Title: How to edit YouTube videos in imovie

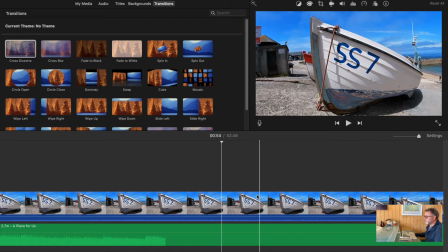20:45 There's a bit of sound there which I think is a car in the background, but actually acts as quite a good sound effect, so I'm going to split it there. Now just because I've split this and taken it out doesn't mean I can't extend this back again.
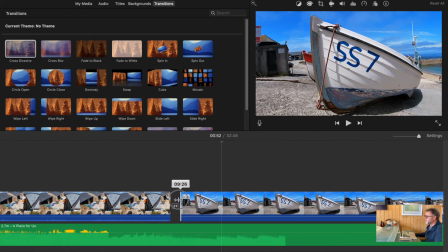21:00 It doesn't actually go away, so should I need to start earlier or go later, that will work.
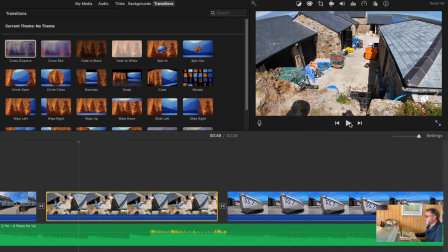21:05 So it's really just a question of deciding with this amount of video I've now got where best to cut.
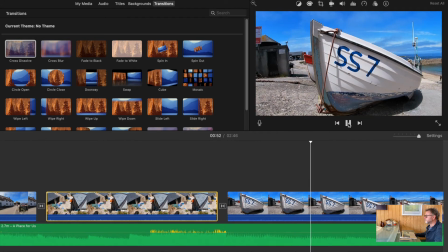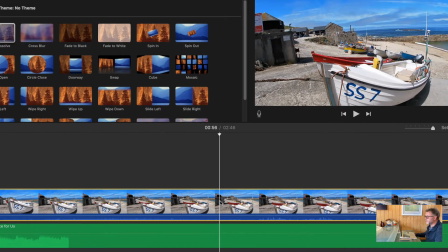21:19 And that's a good point to cut, and that sound effect with the C is quite good as well. So let's split it there, cut that out,
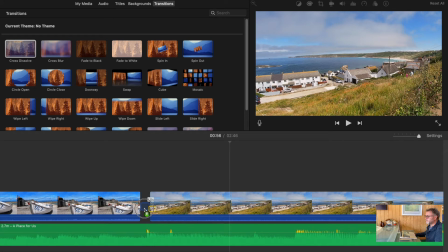21:29 and we'll put that in there, see if that's worked.
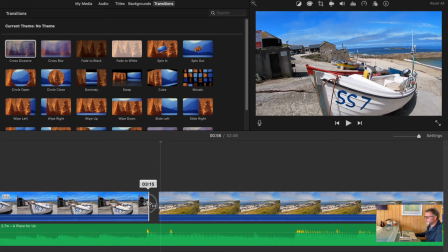21:39 Slightly out, needs to be slightly longer I think. Try that.
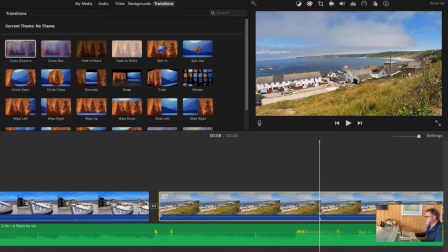21:47 I've got talking there, so I'm going to again take the sound down, run that through. Bit of a wobble there, so what I'm going to do is wait for that to steady, split it there and take out all that wobbling.
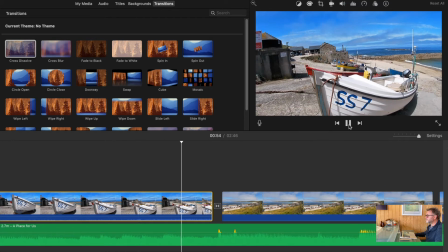22:05 Bring that here now. It's a bit more stable now and looks better.
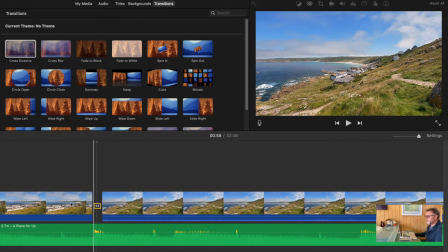22:14 It does, that's reasonably good cut point anyway. So we'll take that and put that there. Yeah. So that starts to move round. Does it go far enough? Yeah, there's a fair bit of that.
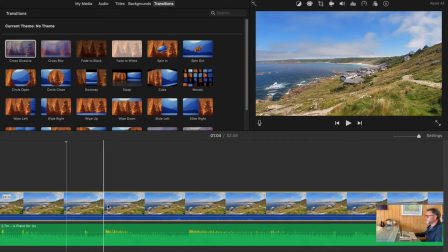22:33 So what we'll do, come back to when it starts to move, just running that along, about there, split and delete that first part, and that should work quite well.
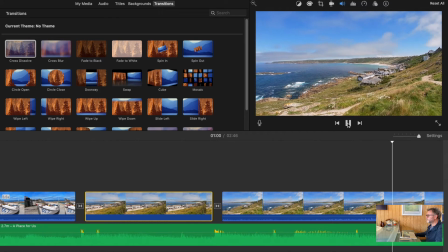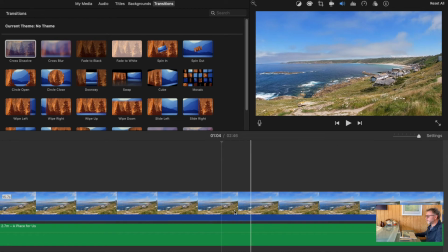22:54 I think I might take the sound off that. It doesn't sound too good.
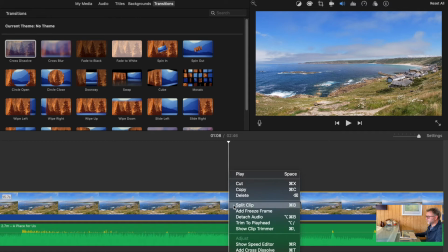23:04 I think we've seen enough of that, and the music sounds like it wants to change. So I'm going to take that out, knowing that I can always move some of this through.
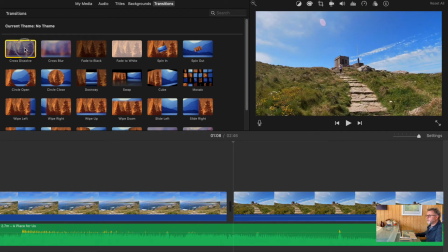23:12 I'm going to put in my cross dissolve ready. I think I'll take the sound off this one and just see how that works with the music edit. That's nice.
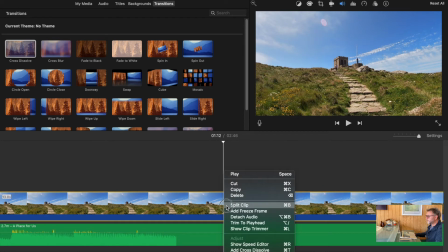23:27 So we've worked out that Caroline's walking up there, so I'm going to split it there, knowing I've got the second shot when she's further up. Put in that, and we'll see how we go.
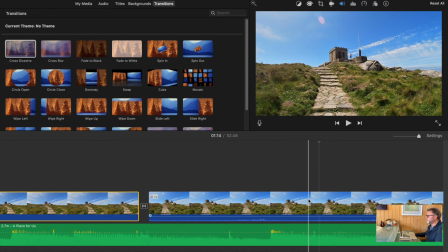23:43 Right, there's a natural point there where it should really be the changeover.
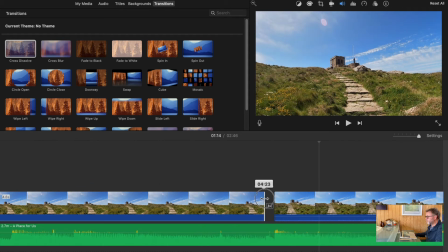23:48 So what I'm going to do, I think, is bring that further forward and see if that works better. There's a little bit of a jarring there.
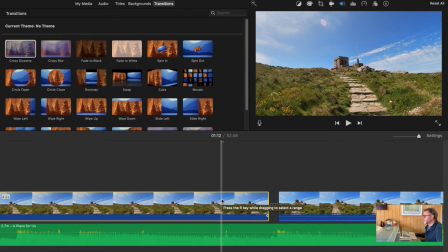24:03 You'll also find when the program's first running, sometimes these transitions don't fully work. They become a bit juddery, but they do tend to smooth themselves out after a little while. So we've got that cut there. I'm going to bring the sound down again.
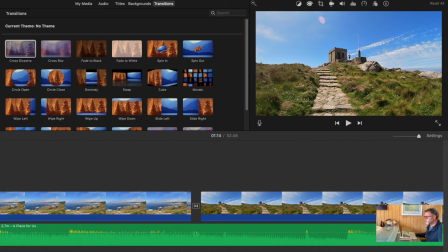24:20 Have we got, it's one of, there's too much of the walking up the stairs.
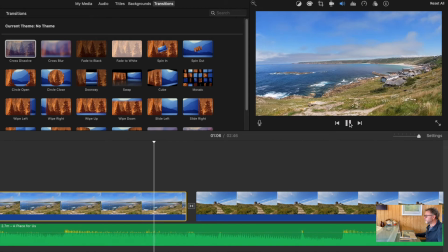24:25 Let's have a look.
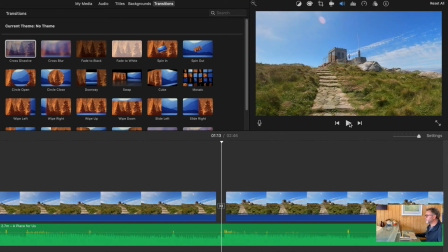24:30 It does establish the fact that, right, it does tend to move just at the end.
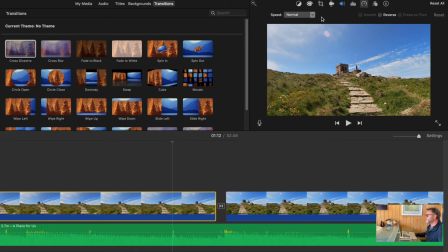24:35 So plan B, go back to the speed, slow it down. Now I can decide where best to use that particular section.